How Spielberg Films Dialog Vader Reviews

Steven Spielberg, a director synonymous with action and adventure.
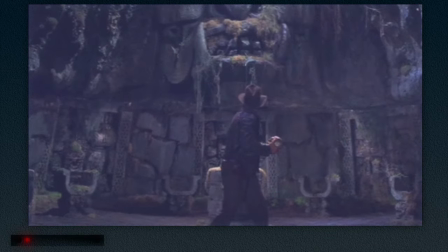[0:07]
His iconic films have captured the imaginations of millions of moviegoers around the world.
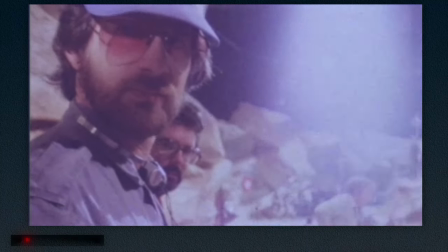[0:12]
But why is this? How does he keep his films so engaging?
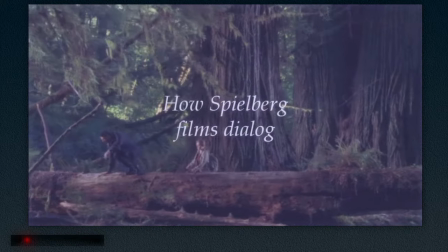[0:17]
Let's find out today, how Spielberg films dialogue.
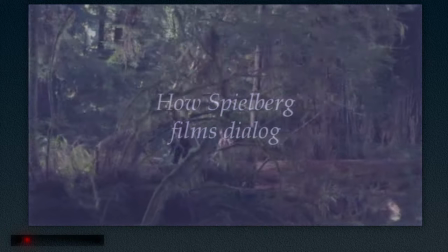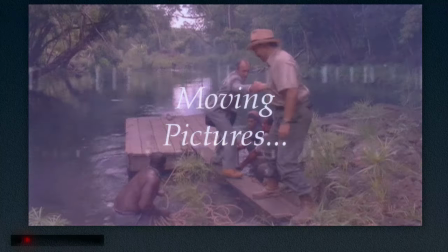[0:31]
While most modern filmmakers favor cutting between close-ups of their principal actors during dialogue scenes,
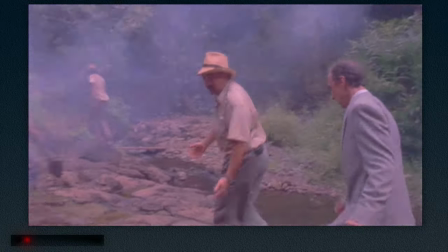[0:38]
Spielberg often employs a different approach, a moving camera, particularly for long expository sequences.
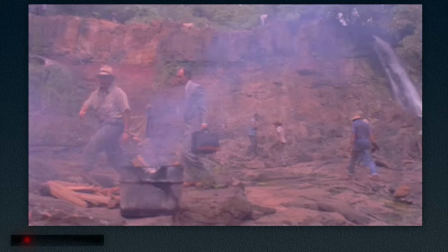[0:46]
All stories have them, but if done poorly, they can grind the pacing of your film to a halt.
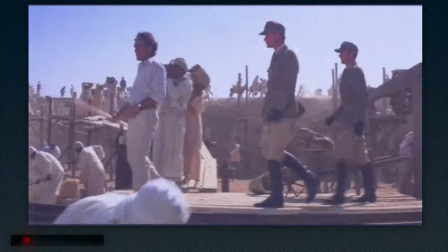[0:52]
The solution? Expository conversations in Spielberg's films are often filmed while characters are traveling.
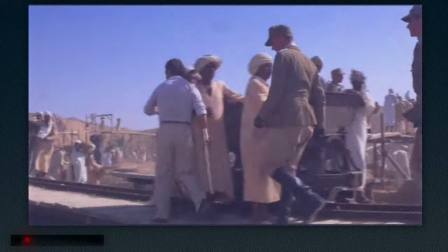[0:59]
These long, wide angles also provide a sense of scale, keeping the audience engaged through use of tracking shots.
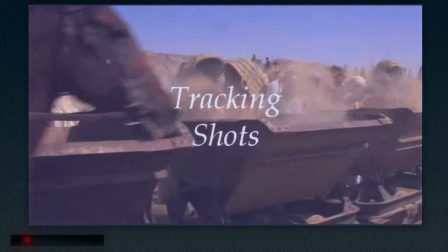[1:06]
Elaborate set pieces and choreography are at play here.
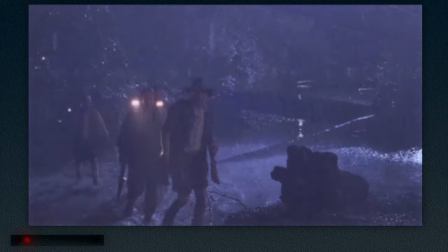[1:09]
The result, the plot is literally and visually moving forward, allowing the audience to take in the important information without becoming bored.
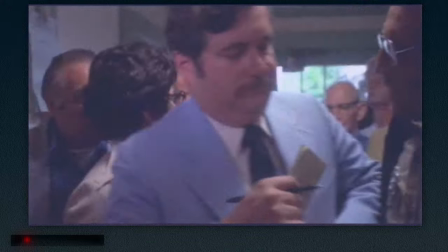[1:19]
Natural elements like rain or smoke, as well as extras moving through the background, also give Spielberg's dialogue scenes their dynamic, signature look.
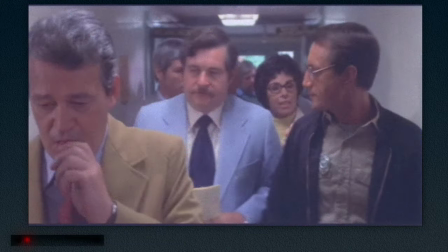[1:27]
Filling the camera frame with life and visual interest, as well as a naturalistic quality often missing from many modern films.
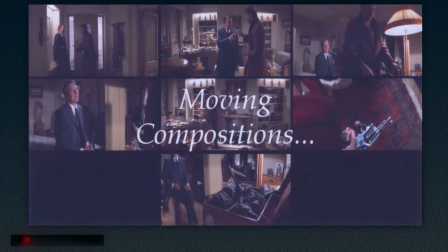[1:36]
A technique he regularly utilizes are moving compositions,
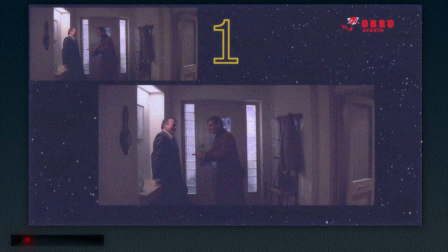[1:41]
used masterfully in the sequence when Indy is talking to Brody about the Ark of the Covenant in Raiders of the Lost Ark.
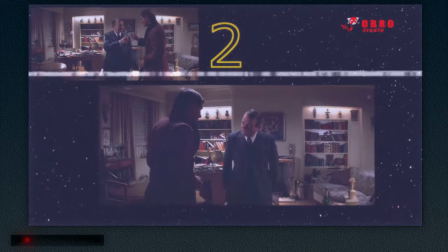[1:49]
If you'll notice, rather than traditional editing,
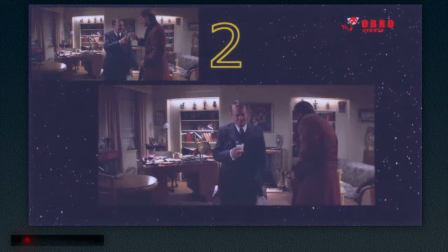[1:52]
Spielberg has moved from the first composition to the second, allowing the conversation and scene to flow naturally.
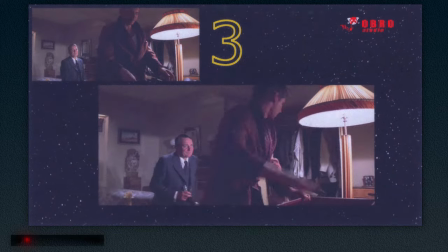[2:00]
The camera glides effortlessly into shot three, as Indy begins packing and asking Brody about Marion.
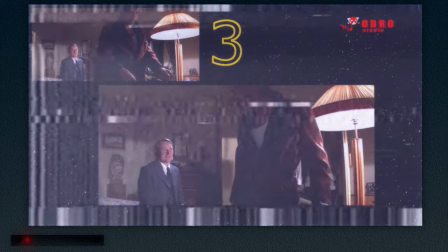[2:10]
Again, rather than cutting, Spielberg eases the camera in on Brody, creating the scene's fourth composition,
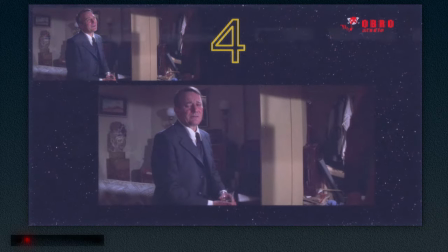[2:17]
as he expresses his concerns about the arc and how dangerous it might be.
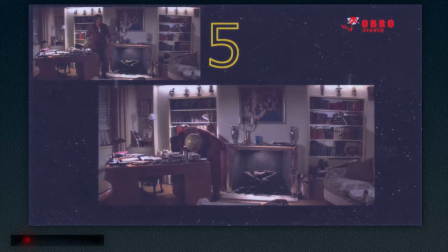[2:23]
For the fifth shot, we quickly pan out to Indiana Jones walking over to his desk to grab his gun,
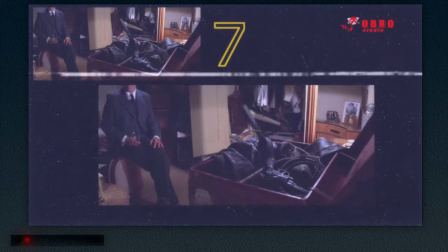[2:28]
leading to the scene's very first cut, zooming in on the pistol, ending with Indy tossing it into his suitcase in the seventh composition.
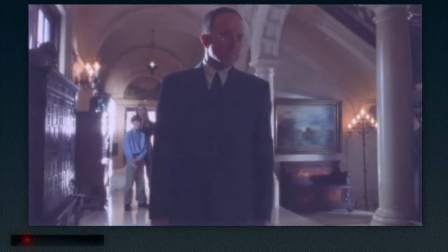[2:36]
One of the other visual storytelling devices Steven Spielberg regularly employs in his films
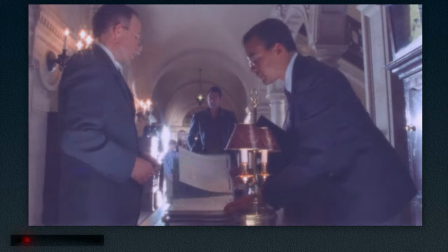[2:42]
to keep long dialogue scenes from becoming stale is the use of foreground action.
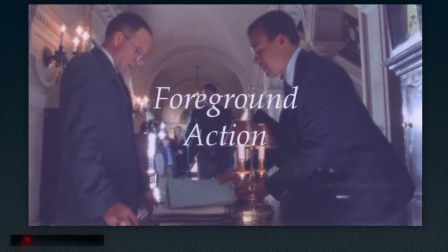[2:48]
A scene addressing non-disclosure agreements,
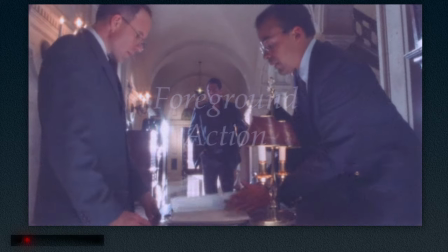[2:51]
corporate politics, and answering to a board of directors is about as boring as you can get, but once again,
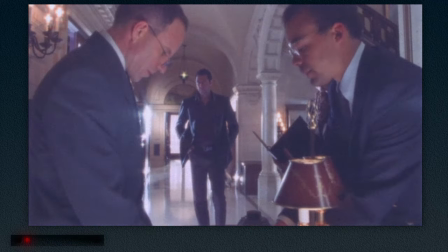[2:58]
Spielberg does everything he can to keep things visually interesting, to keep the audience engaged.
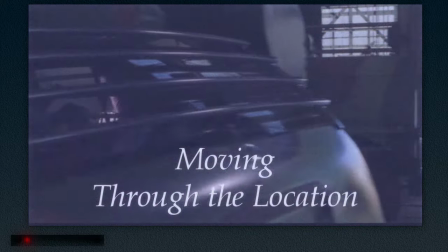[3:04]
If you're an aspiring filmmaker facing a dreaded expository dialogue scene,
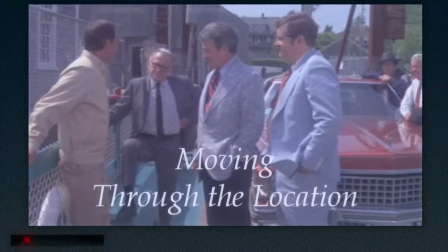[3:09]
try to keep your camera and characters moving through the location, rather than having a static conversation.
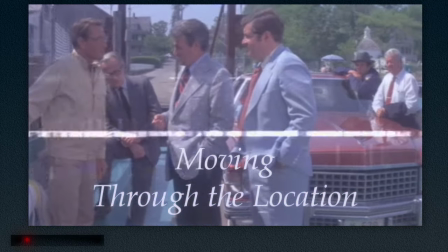[3:15]
Always remember, film is a visual medium, so keep your plot and visuals moving forward,
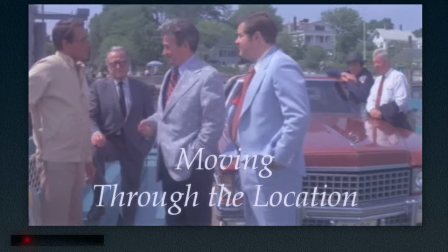[3:22]
make use of tracking shots, and plan where you want each beat of the scene to take place.
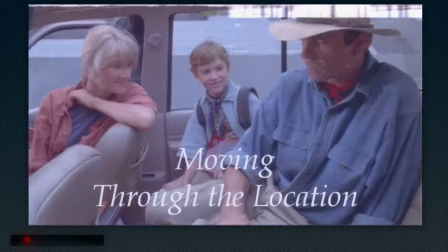[3:27]
Storyboarding is key. Use any physical elements or extras you have at your disposal to add life and movement to your frame.
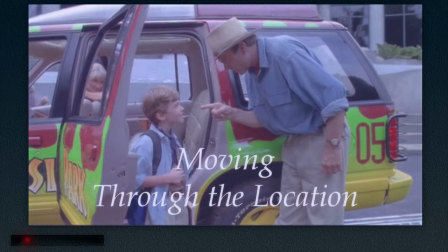[3:35]
Glide from one composition to another, rather than cutting, to give your scene a more natural conversational flow.
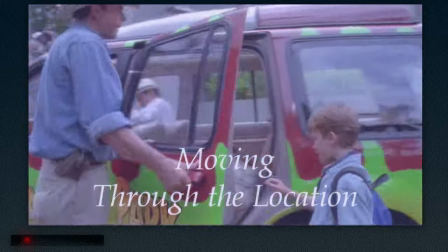[3:41]
And finally, make use of foreground action whenever possible, and in no time at all, you'll be filming dialogue just like Spielberg.